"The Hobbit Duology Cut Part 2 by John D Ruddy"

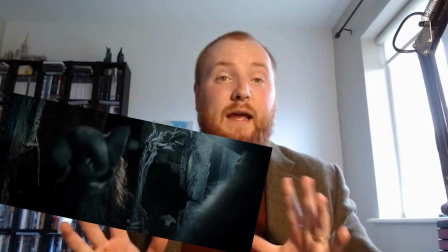[12:21]
This scene was previewed in a special online event hosted by Peter Jackson in March 2013.
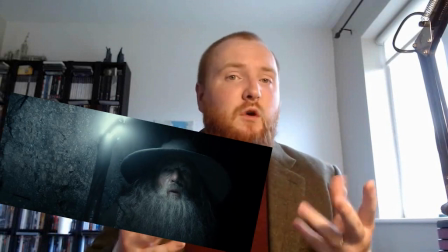[12:27]
The scene had a longer ending to it, as Gandalf noted that the cells were broken from the inside.
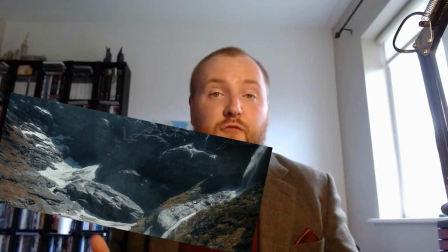[12:34]
I was unable to salvage this. The following scene with Gandalf and Radagast probably exists from pickups to work into film 2.
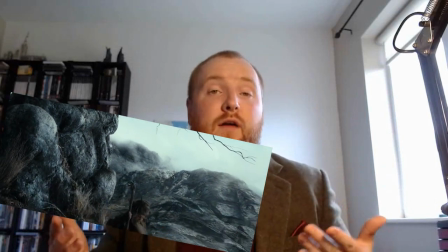[12:43]
I've removed any references to Azog here.
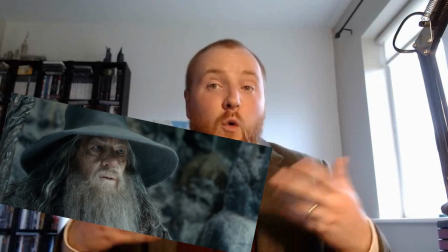[12:46]
The inclusion of this scene here adds tension to whether or not Gandalf will show up with the dwarves later.
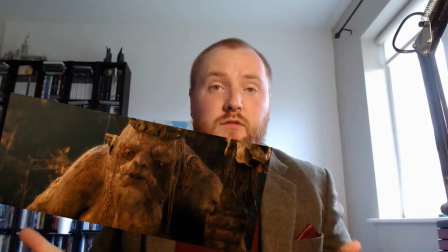[12:53]
The Great Goblin's mention of Azog by name are cut. We only hear him referred to as the Pale Orc.
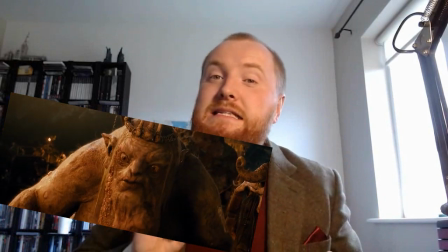[13:02]
Thorin remains unaware of Azog, and indeed the audience remains unaware of their history.
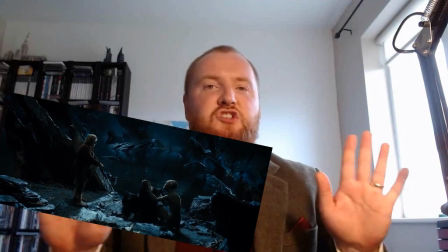[13:09]
Riddles in the Dark remains untouched. It's practically perfect.
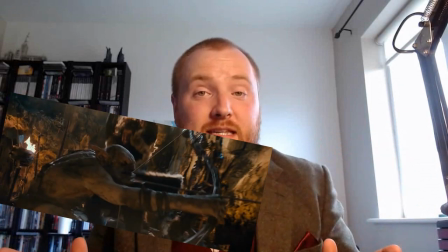[13:14]
The Goblin Town escape is trimmed for pacing.
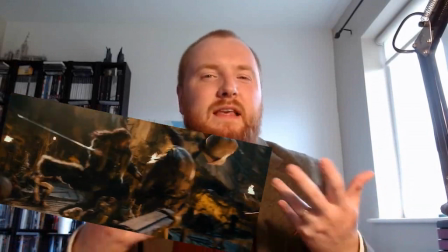[13:17]
Because of the extension into a trilogy, it's very possible that these action sequences weren't meant to go on as long as they did,
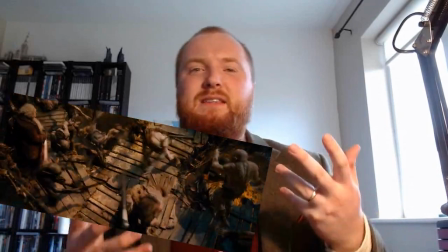[13:26]
but with the space made by a trilogy,
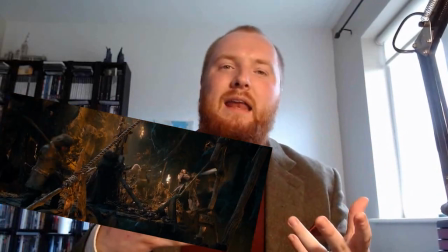[13:29]
perhaps elements that would have been cut and put back in an extended edition made it into the theatrical cut itself.
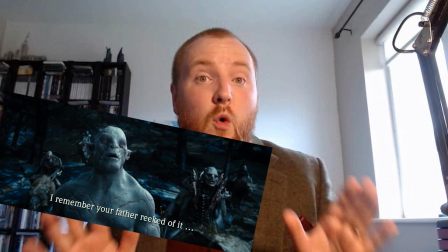[13:36]
In Out of the Frying Pan into the Fire, when Thorin sees Azog for the first time,
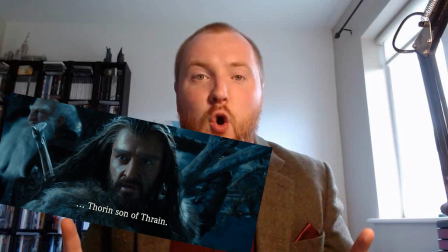[13:41]
the audience realises that they know each other and that they have a grudge.
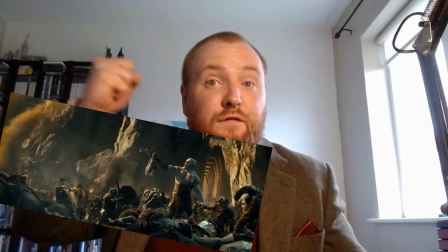[13:47]
A brief insert of Azog holding aloft Thror's head is seen to hint at the history,
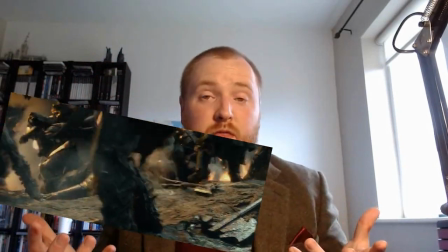[13:54]
upping the stakes considerably. Whereas before, when they first met, you were like, oh yeah, Thorin finally realises that Azog is alive.
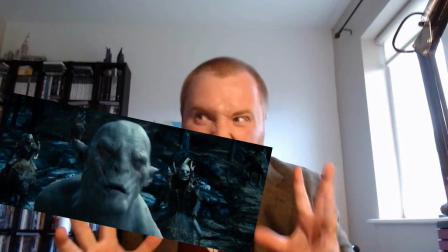[14:03]
Whereas now you're like, wait a minute, they know each other? And they've got beef? It's so much better.
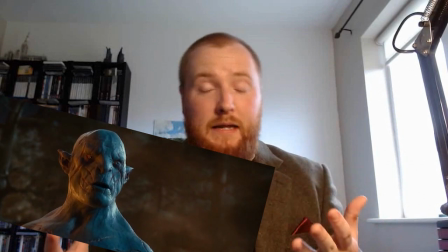[14:08]
When Thorin arises to run at Azog, the out-of-place Ringwraith music is replaced with music from the original score,
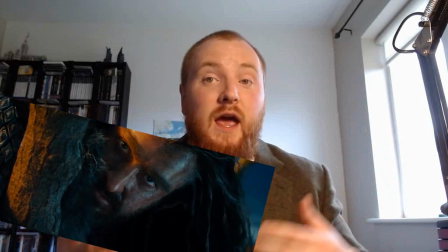[14:17]
which is much more dwarvish in sound and reflects more on the conflict between Thorin and Azog.
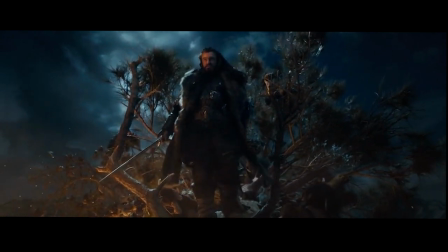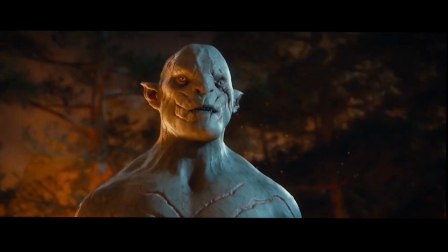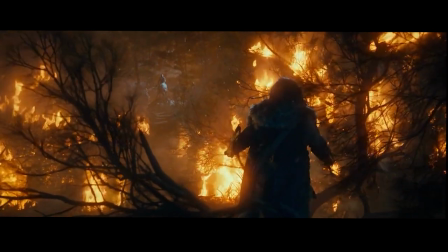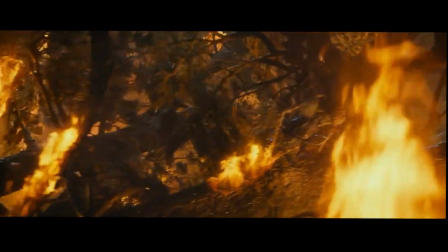interesting, the deleted music which follows suggests an entirely different sequence,
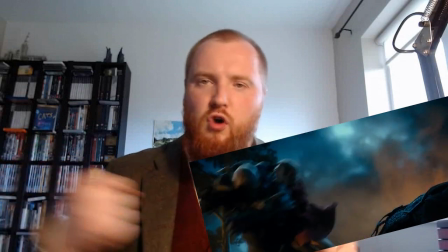[14:58]
which makes sense as Bilbo rugby tackling the orc was added later,
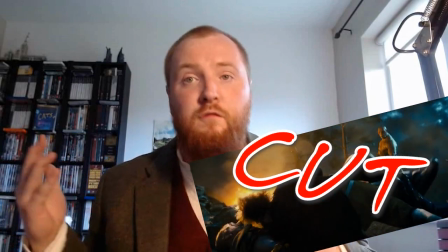[15:04]
in order to push forward his character arc of proving his worth to Thorin for the 3-film structure.
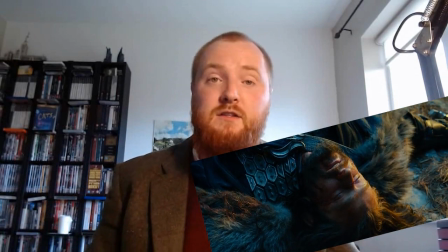[15:11]
Bilbo's rescue of Thorin from Azog and the orcs is indeed cut.
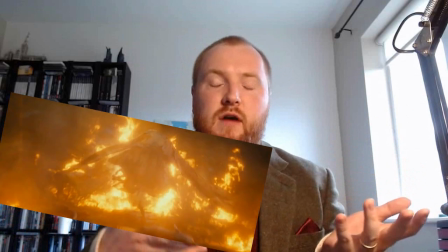[15:15]
The eagles arrive much sooner.
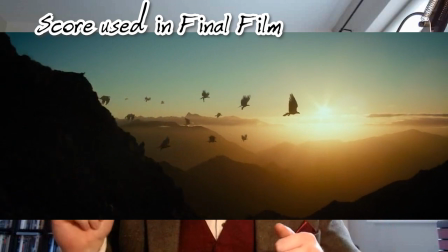[15:17]
In the 3-film structure, the sequence of the eagles flying over the mountains is scored to be very much towards the end of a movie.
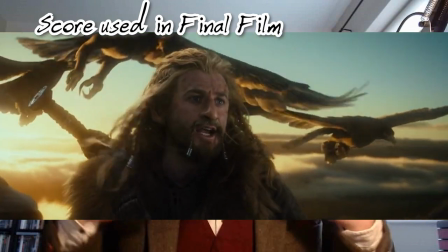[15:26]
It's slow, it's winding down, it's catching the breath after the climax.
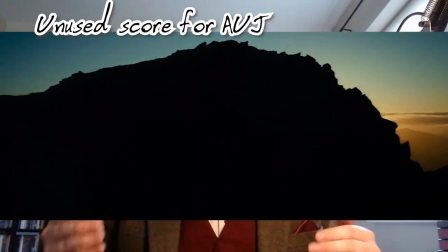[15:32]
There's a completely different score to this, which went unused, which has much better pace for moving from Act 2 to Act 3.
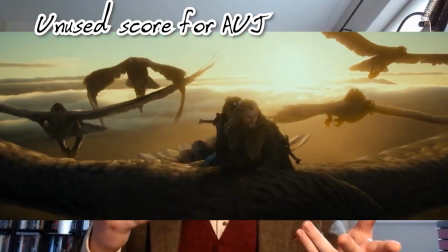[15:41]
It may not be synced as well because this sequence would probably look quite different in a 2-movie cut,
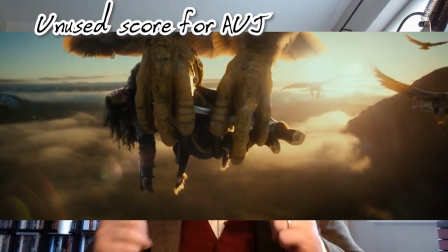[15:48]
but what is wonderfully intriguing about the unused music is the reprise of the opening motif,
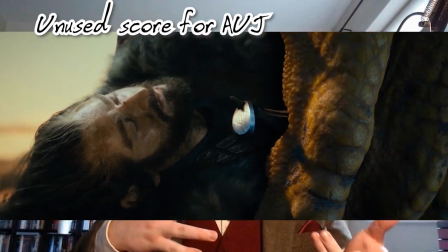[15:56]
which melded the Rings theme with the theme of Durin's folk.
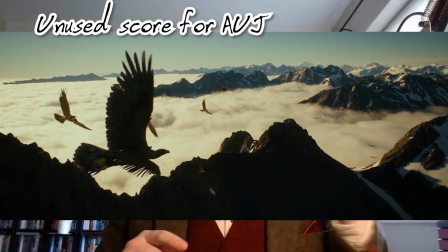[16:01]
Howard Shore did this twice in Lord of the Rings, where he reprised the opening score as the film moves into Act 3.